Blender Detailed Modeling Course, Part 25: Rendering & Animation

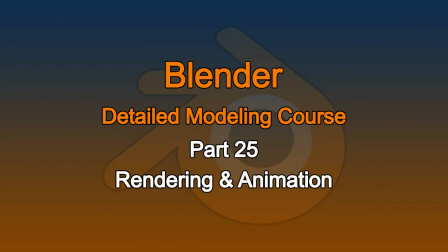0:01 Hey, welcome back to the rendering episode. This one I'm going to talk about still renders and a brief animation.
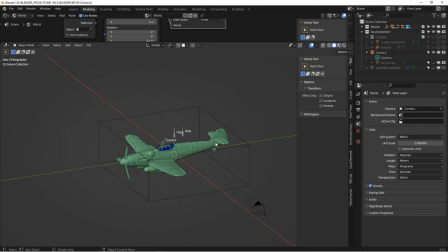0:07 I'm not going to go crazy on this because there's lots of good videos on rendering animations, but I'd like to highlight some things that I do that I don't typically see other people do. So for the first part, for the still image, I want to render it in front of a background.
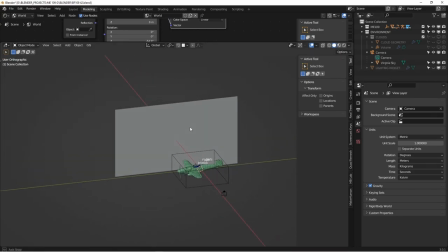0:22 So I've created a plane, and this plane has a shader on it.
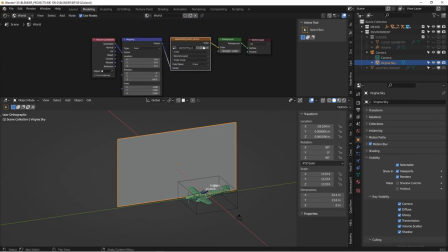0:27 So we go to shader. And that shader has a picture of a valley.
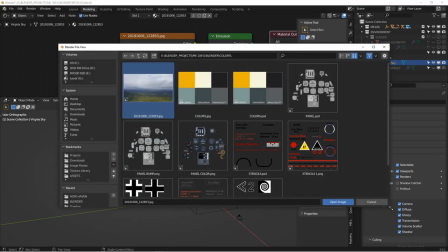0:36 So it's this picture here. It's a picture I took in Virginia Mountains. And if we just look at that image,
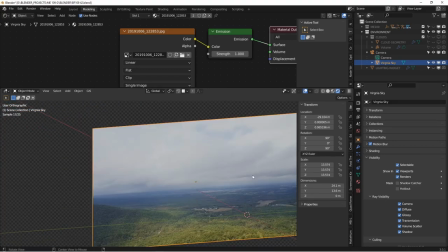0:45 you can see it. That's what we got. So that's going to be our background. And the shader for it is simple.
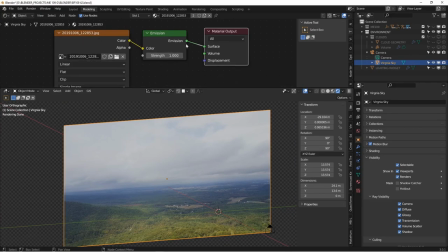0:51 It's just the texture file. It goes to an emission and then into the material output. And I use the emission because I want this background image to provide some lighting information, some color information to the model. So if you remember from a previous episode,
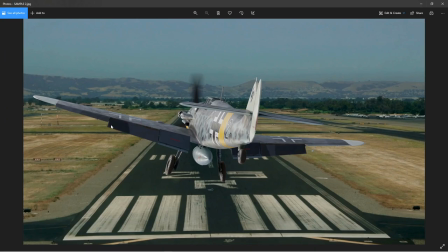1:05 I did this where I just stuck the airplane in front of a background without any consideration for where lighting was coming from, for the background colors. And it's very obvious from this picture that the model is not part of this environment, right? There's no reflected, the light coming off the bottom doesn't match, the light from the sky doesn't match, the direction of the light doesn't match.
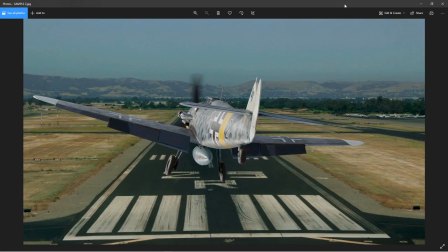1:25 Nothing matches, and it clearly looks off. So there are a couple things we can do to try to avoid that.
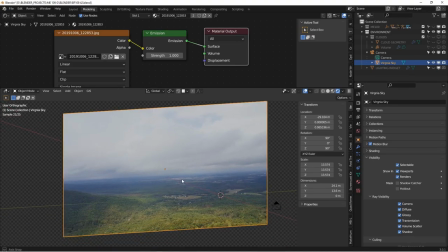1:32 One thing is to have a background plate that emits light and gives some lighting to your scene. And we're going to use an HDRI, but we're also using this as light. And one of the other things I use is this thing I call like a little lighting widget.
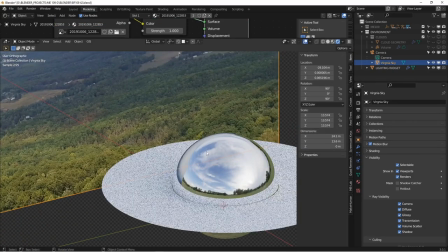1:44 And it's just a sphere with a mirror finish on top and a white disc around the edges.
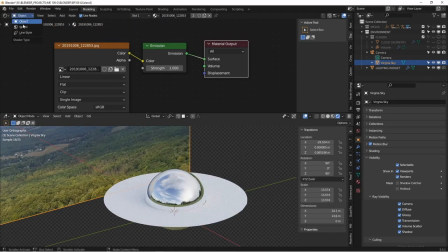1:51 And if I change the... I'm going to change the HDRI in the scene to be something different here.
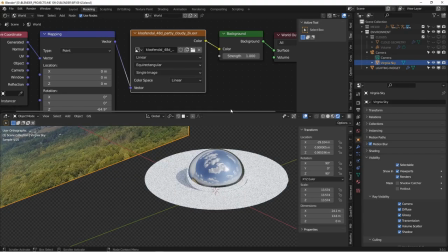1:58 Try that one. All right, so this is a sunnier day. This HDRI has bright sun, fewer clouds.
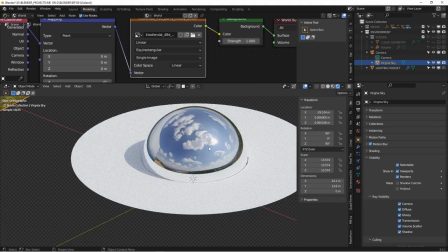2:05 And you can see that this tool gives us some information. It tells us where the sun is. It tells us where the shadow is.
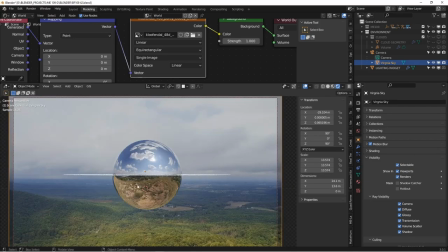2:11 And if we look at it from the camera view, it tells us what our ground bounce light is going to be. So this HDRI clearly doesn't match this environment. I got white puffy clouds, strong sun, and a brown underside. So we're going to get brown reflected light on our model. The best thing to do would be to find an HDRI that matches your background scene.
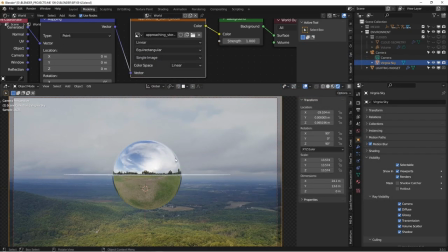2:31 So I'm going to choose this one. It's a lot closer. We get kind of an overcast day with a green bottom. And if you need to adjust the sun direction, you can do that here inside the world shader on the Z axis for rotation.
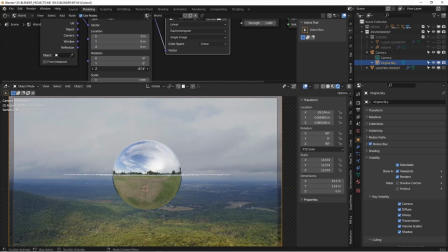2:46 If I move this, you can see how that moves the HDRI around. And I know that when I took this picture, the sun was somewhere over here behind my right shoulder. Because this is a very overcast day, we don't have any strong shadows in the picture. If it was a really sunny day with no clouds, then we'd have harsh shadows on the ground.
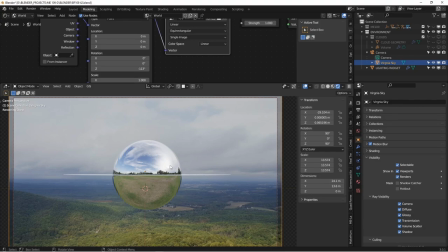3:02 And it would be more important where this sun was. But in this case, it's not that big a deal because it's overcast. So that solves some of our problem. We got the lighting set up. We got basic bounce light set up.
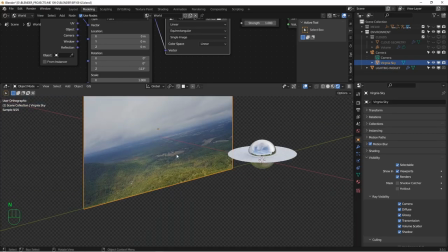3:15 But there's something else we can do to try to improve this. If I take this background image and I duplicate it and I rotate it
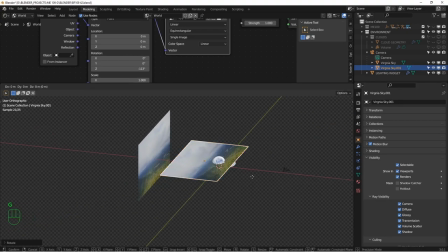3:22 on the y-axis and I just drive it back a little bit so that the
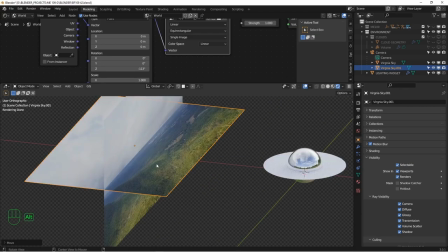3:29 ground kind of matches up with this plane. So you can see what I'm doing there. I'm going to move it
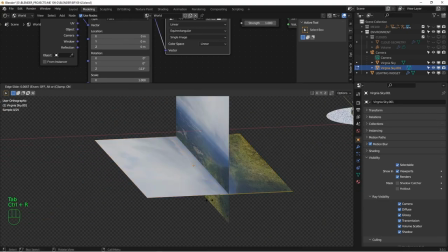3:33 down. And then I want to go into edit mode and I want to put an edge loop right about where the two meet.
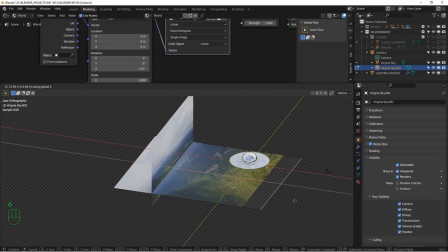3:39 It doesn't have to be super precise. And I'm just going to stretch this out here until it goes to about where the camera is.
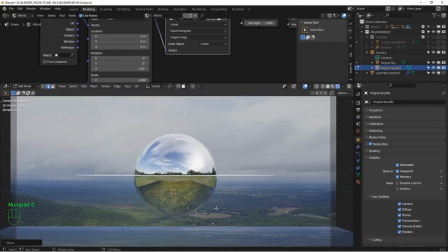3:45 And now if we look through the camera, we move this up maybe to there, you can see that the reflection in the bottom of the sphere matches our background environment.
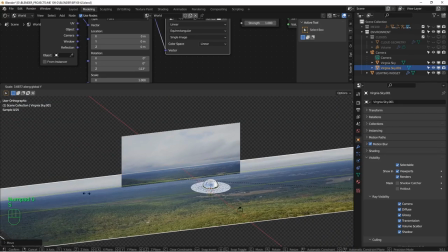3:57 And obviously, to make it, we need to stretch it out. So I want to stretch it on the y-axis to be, you know, much larger so that it, you know, goes further out.